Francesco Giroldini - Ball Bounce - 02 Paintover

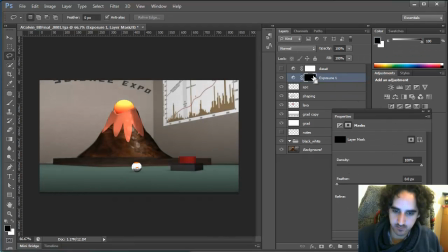(8:35)
I'm gonna brighten and then in the mask I'm gonna invert it and then make sure that it only affects
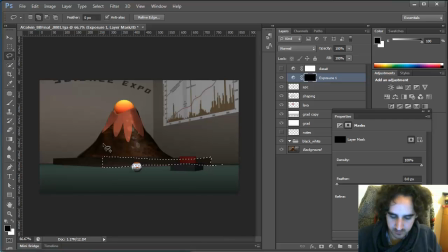(8:43)
this plane so I'm want to fill that white
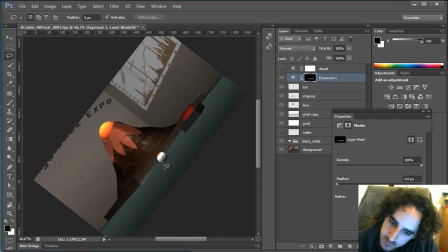(8:50)
and again this is kind of rough so I don't have the highest expectations for this plane totally hopefully it will give us
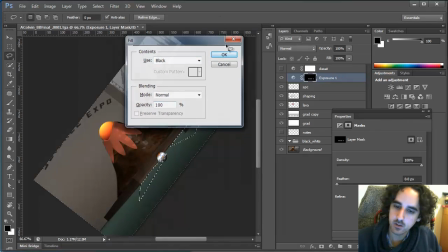(9:04)
a good idea of what we're trying to achieve okay
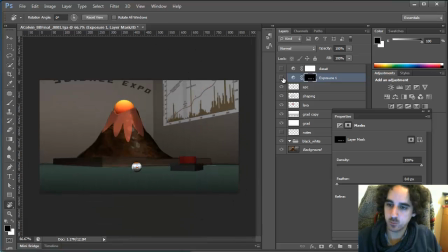(9:16)
so you can see that what I try to do is separate these planes. Because separation of planes is one of the major things that helps define what you're looking at.
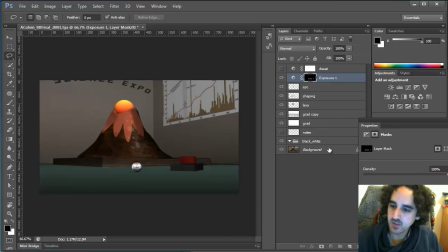(9:32)
Also something else that is important is to break up these kind of very straight lines. And this is one of the first things that you notice
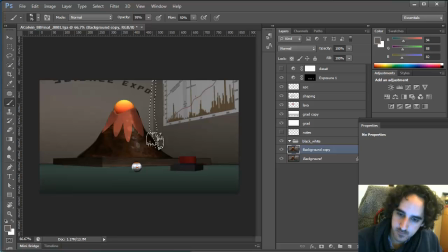(9:48)
in an image when it's CG so everything is too perfect everything is too straight so I think breaking this up a little bit will help even breaking up those will help so so
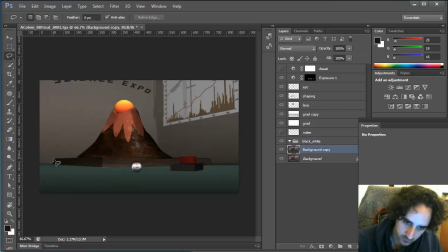it's not as perfect all right just add a little bit of variation same thing for that for this chart you want to make sure that it's not that perfect
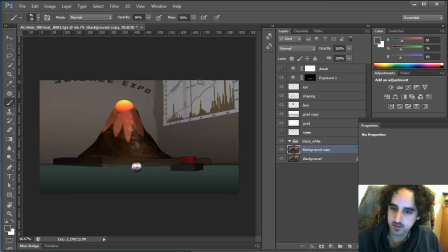(10:27)
maybe there's some imperfections right there maybe it's a little bent all kind of stuff that we could do to add interest to it and
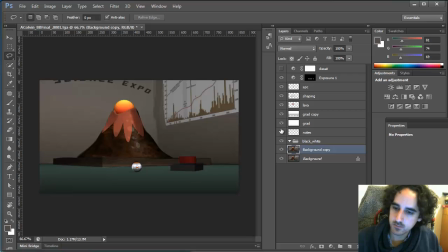(10:41)
of course the reflections. If you look at the notes I suggested adding some reflections and some depth. The reflections will go a long way I think to already suggest a sense of depth especially if we add textures to break up the reflections
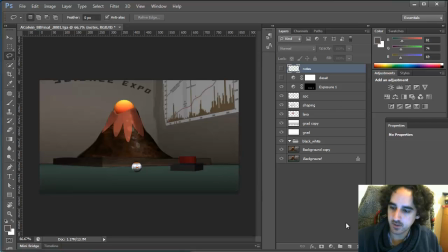(11:00)
I think they will convey some depth but let me go ahead and add some fake reflections real quick so let's see so
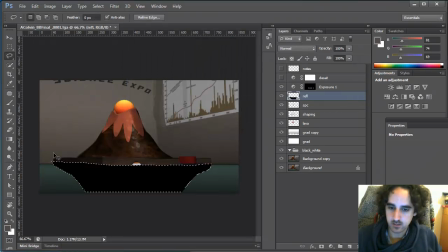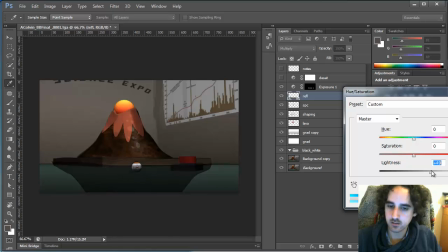(11:21)
depending on what you want to do the reflections will either brighten the image or darkening and it really is up to you okay